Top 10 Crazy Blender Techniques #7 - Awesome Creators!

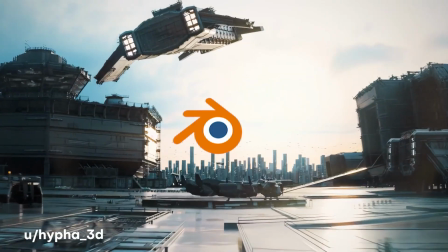[0:00]
What's up everybody, it's your boy Nate. Today we are talking about the top 10 crazy Blender techniques coming out from the community.
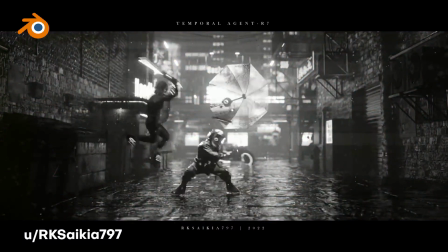[0:06]
That's right, we're going to be diving into the best of the best works ranging from photorealistic renders, 3D modeling,
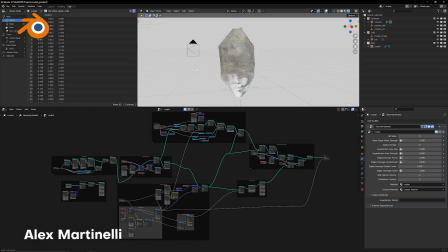[0:13]
and impressive use cases of the tools built right into Blender. Blender is one of the dopest and most powerful 3D softwares to come out and guess what?
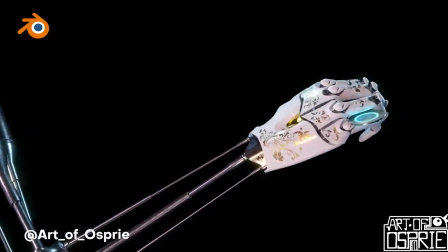[0:22]
It is absolutely for free, yet it would not be nearly as dope if it wasn't thanks to the creators on this list so today we're going to be diving right into
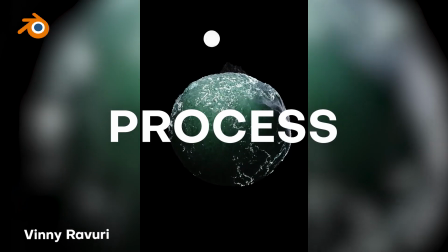[0:29]
their works breaking down their process and seeing how we can incorporate some of these techniques into works of our own if this
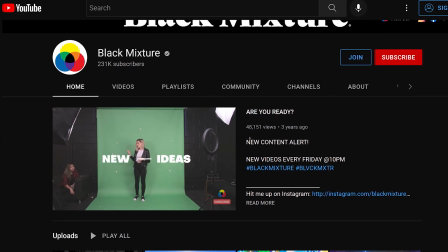[0:35]
is your first time here on the channel we talk about a whole bunch of super dope motion design 3d animation vfx techniques
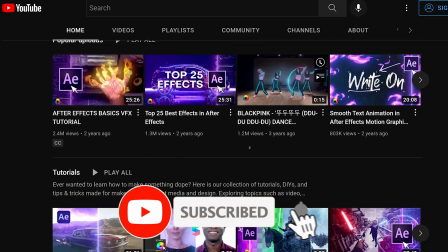[0:42]
so make sure you guys go ahead hit that subscribe button and ding that notification bell so you don't miss out on any of the super dope stuff that we got planned also if you guys have already hit subscribe i want to send a huge thank you because you guys are helping us get that much closer to our goal of 500,000 subscribers by the end of this year.
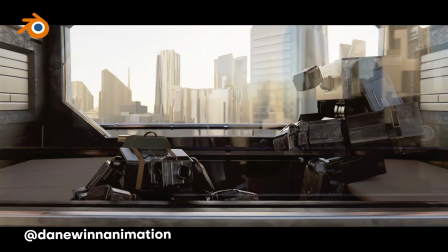[0:59]
So mad props to y'all. Thanks for keeping this community alive. Anyways, I'm super excited. I know you are too. All right, let's go.
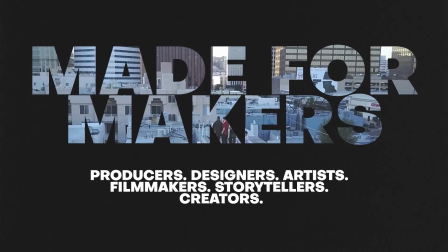Quick disclaimer, the creators and techniques on this list are in no way in order of importance. They're just too dope to compare like that. But the final three are absolutely the sickest, most mind-blowing stuff I've seen this past month.
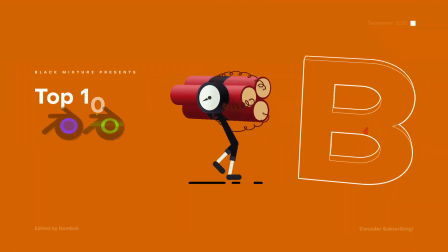[1:28]
So make sure you guys go ahead, stick around until the very end so you don't miss out on that one. Anyways, I got the list, let's just hop right in.
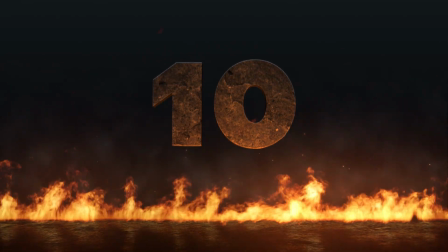[1:35]
First up on the list at number 10, here we have from user RK
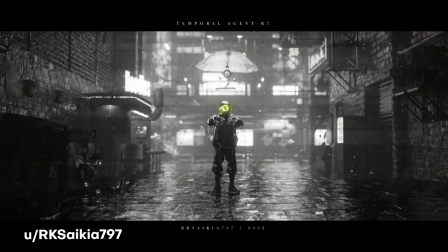[1:40]
Psychea797, this really awesome animation that was made for the moving meditations challenge.
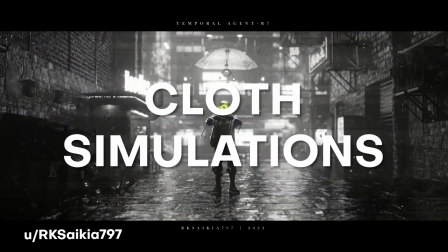[1:45]
What I really love about this animation is the use of those cloth simulations and just the overall great environment,
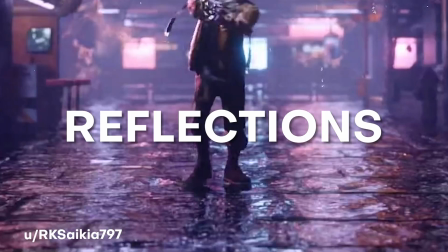[1:52]
great world building with those super clean reflections on the ground that really adds that physicality to the scene.
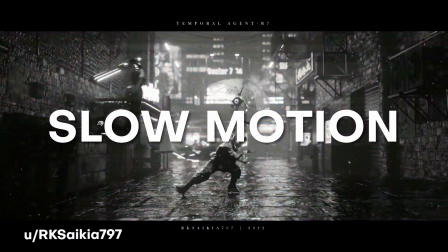[1:58]
He also takes this a step further by adding in the slow motion rain and then to really bring this world to life he has an umbrella bot just hovering
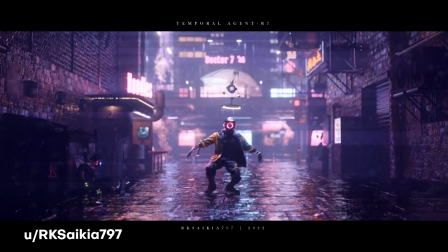[2:06]
around this character i think this is super sick and i love your work a lot hope to see more rk psykea 797 number nine
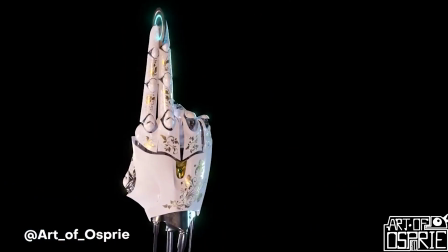[2:13]
on the list okay here we have from art of osprey this amazing looking hand rig which is just freaking mind-blowing
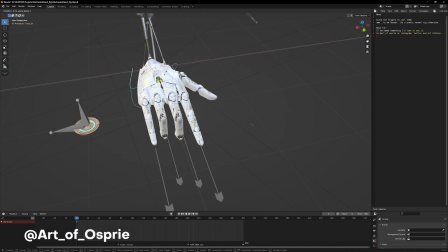[2:21]
to imagine that he made this in blender rigged it all up and the cherry on top he gives it away to us for free so we can all get to use this
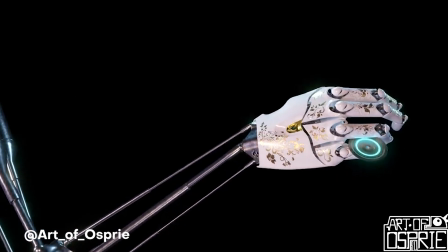[2:28]
in projects of our own Now at first glance this looks super impressive just the fluidity of this hand motion and this coin
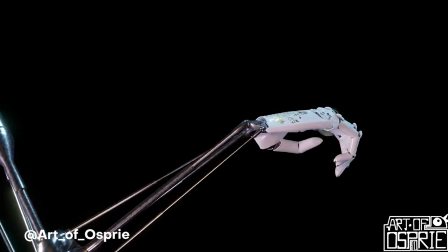[2:35]
flicking up and down the fingers but then he takes this another step further by actually showing us underneath the hood.
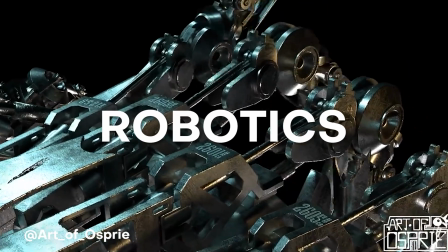[2:41]
We get to see all the awesome robotics and animation that he put into this.
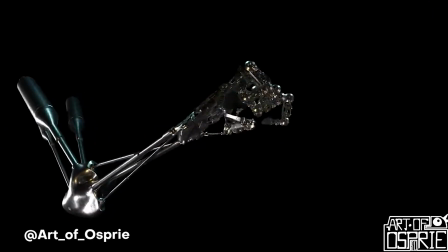[2:45]
It's just super sick looking and how mechanical and yet fluid it comes out and all of it seems to have this sense of logic to it so I really love this work a lot and I hope to see more.
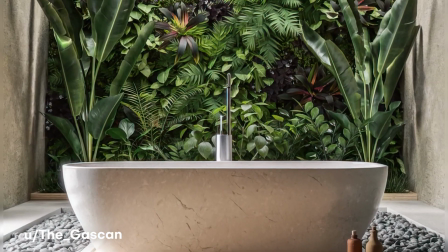[2:53]
Here we have at number eight. Yo okay this render freaking blew my mind.
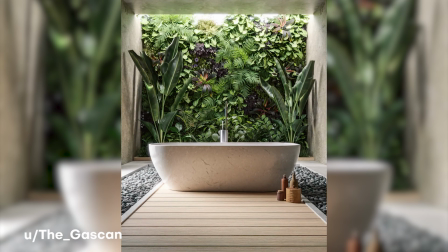[2:57]
This one is from a user the gas can and he says this is just him practicing making
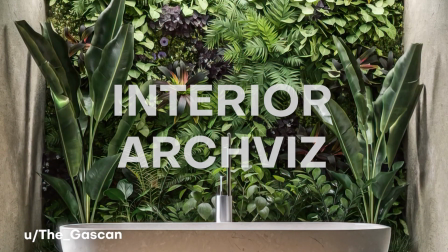[3:02]
interior art vizes and I think you definitely hit the nail on the head when you came up with this render.
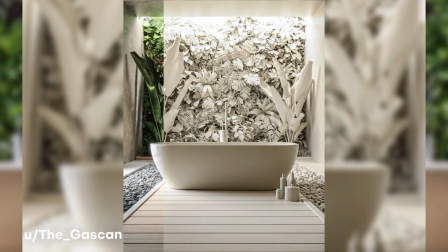[3:08]
If you guys take a look at the behind the scenes the actual clay render of this you can just see how much detail and care was put into this
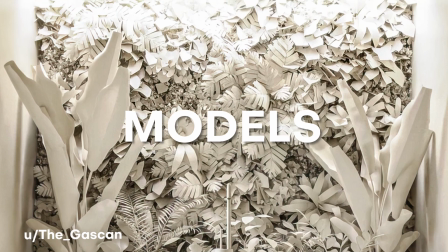[3:14]
render from the models themselves to the actual setting up of the lights and then finally the use of materials to really bring this to
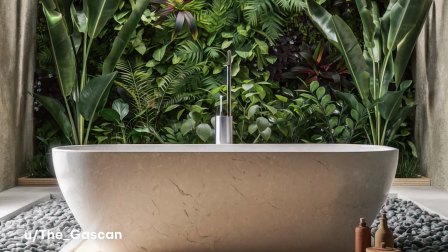[3:21]
life. I love the use of the vegetation the design of this all I think this is a really really impressive looking work.
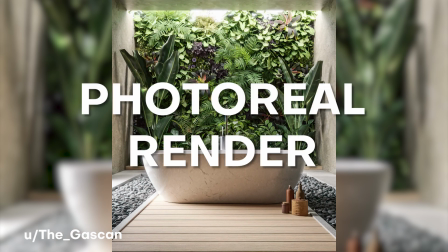[3:26]
When I saw this at first I thought I was looking at some sort of photo of this really fancy looking interior but I'm even
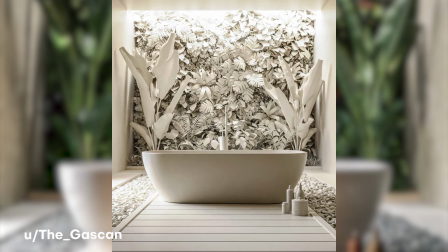[3:33]
more mind blown to see that this was just created using blender anyways I love your work a lot the gas can and I hope to see more next up
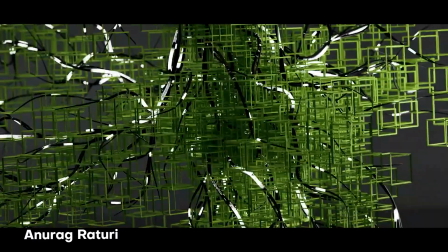[3:40]
at number seven here we have one from Anurag Roturi and I hope I'm saying your name right I'm pretty sure I'm butchering it so apologies
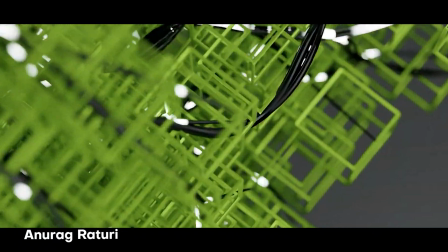[3:48]
for that but I am not sorry for the fact that you came up with the super sick and amazing geometry node setup and you actually show us how
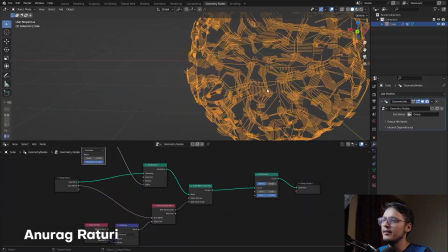[3:55]
powerful we can take it.